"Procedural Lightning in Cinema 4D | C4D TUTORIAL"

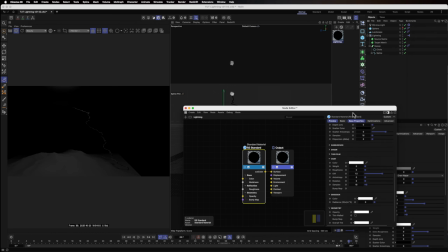(12:26)
I'm going to turn off everything except for emission, which is now called radiance. Bit of a shock for me when I opened the latest, but it's called radiance. I will crank that way up to something like 10.
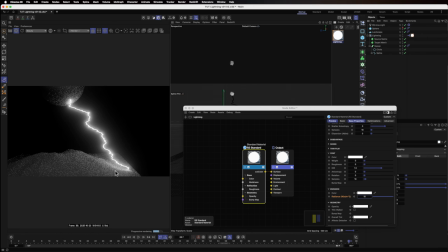(12:39)
And I will remember to add that material to my lightning, and bada bing, that glows. And to make it look a bit more like lightning, I'll give it a slightly cool tone. Not that cool. Yeah. Maybe a little tinge of purple even. Yeah. Nice.
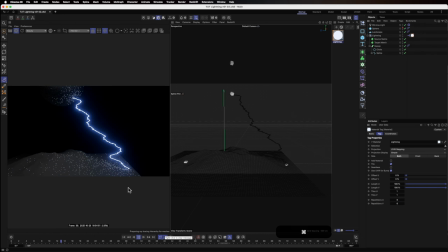(12:57)
That looks vaguely like lightning, and it sort of moves like lightning. One notable thing to remember is lightning isn't constantly on. It doesn't sort of begin to exist and then stays there indefinitely. It tends to sort of turn on and turn off, doesn't it? Kind of quick. It's almost as quick as lightning. You might even say. If you've been paying attention, you noticed I used displacers for pretty much everything. So let's use another displacer. First, let me put this into a null object.
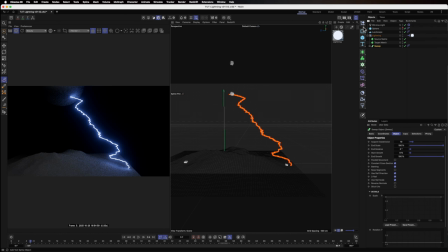(13:29)
Again, keep it... Wait, where is the null object? Oh, there. Again, keep it nice and tidy. Call this one bolt, because this is the lightning bolt. And in that, I'm going to create a completely new displacer. Again, same technique as last time. Open up the list of deformers and you look for about 5 minutes and then you finally find the thing you were looking for.
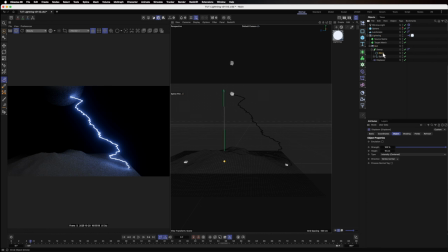(13:51)
And this one, since our circle that's doing the sweep is exactly 1 centimeter, I will set the displacer to be -1 centimeter. So this is going to pinch this together once we add a noise to it.
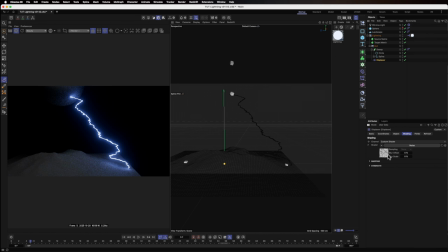(14:07)
Now this time, I'm actually going to leave it as a normal sort of noise.
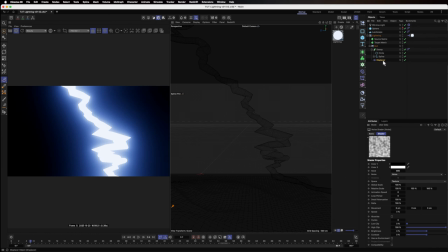(14:12)
I don't know if you could tell, but not much happened. And that is because the displacer is set to intensity centered. So it does displace, but it evens out the displacement. So it doesn't shrink and it doesn't grow. It just sort of averages around the position where it was. Change that, just set its intensity.
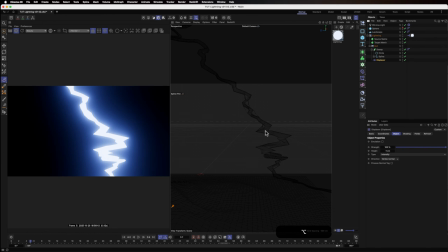(14:30)
And now this displacer pinches the lightning bolt we've got. Excellent.
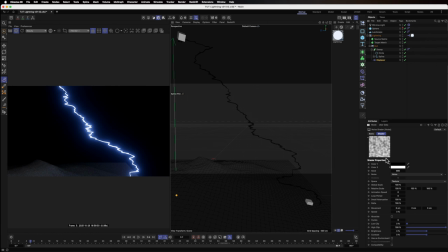(14:36)
Getting there. This noise shader I'll leave as the default noise named noise, but I will make it a lot bigger. Instead of just 100, even just 1,000 I think might be too small. All right, I'll start really big, 8,000. It's huge, but that's fine.
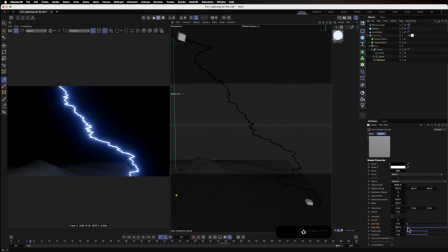(14:54)
And then I'm going to go down to low clip and high clip and crunch the contrast of this noise. Now, if you're paying attention to the slight difference in size here,
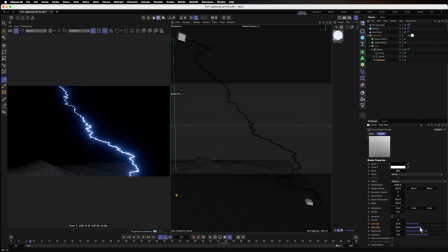(15:06)
you can tell that it's pinching and it's expanding depending on how I crush these numbers. Now, to really make this visible, it needs to be a different seed, but you can tell how it sort of flickers on and off.
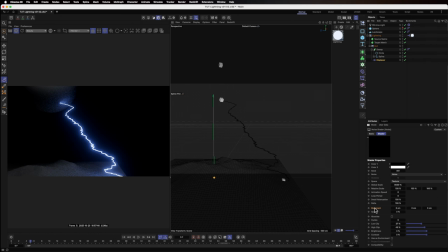(15:24)
To animate this, I'm not going to use the animation speed this time. I'm only going to use the movement because I want the lightning to strike from top to bottom. So I will set a 1 on the y-axis value, and the speed, I'll try quite high, maybe around 70.
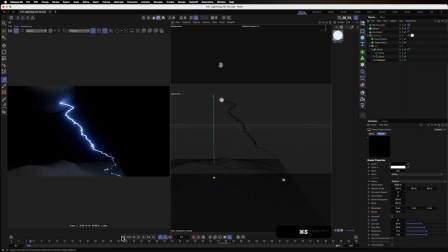(15:41)
Now let's play it through, see what we've got so far. It's a sort of, lightning strike. And this low clip and high clip, that's going to control how frequent the lightning strikes.
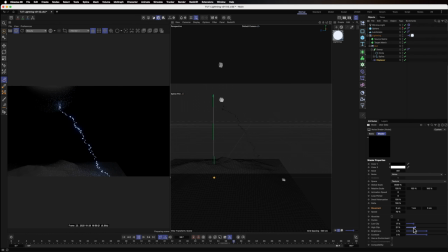(15:57)
Now, lower values are going to be less frequent. Anything under, say, 30 is going to be very rare for lightning to strike. As you can tell, it's only very occasionally that it does anything. And if we crank it higher, it's going to be a lot more frequent until it's practically always on.
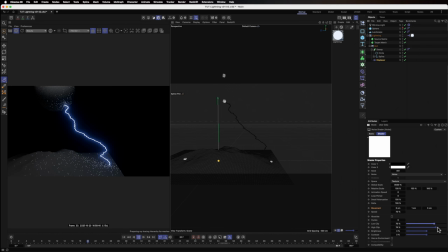(16:16)
Anything over sort of 60, you're getting in there to always on territory. So I like to leave it around, somewhere between 30 and 40 almost, just so it's an occasional flash of the lightning. Now, we do have a slight problem here in that lightning is sort of always on.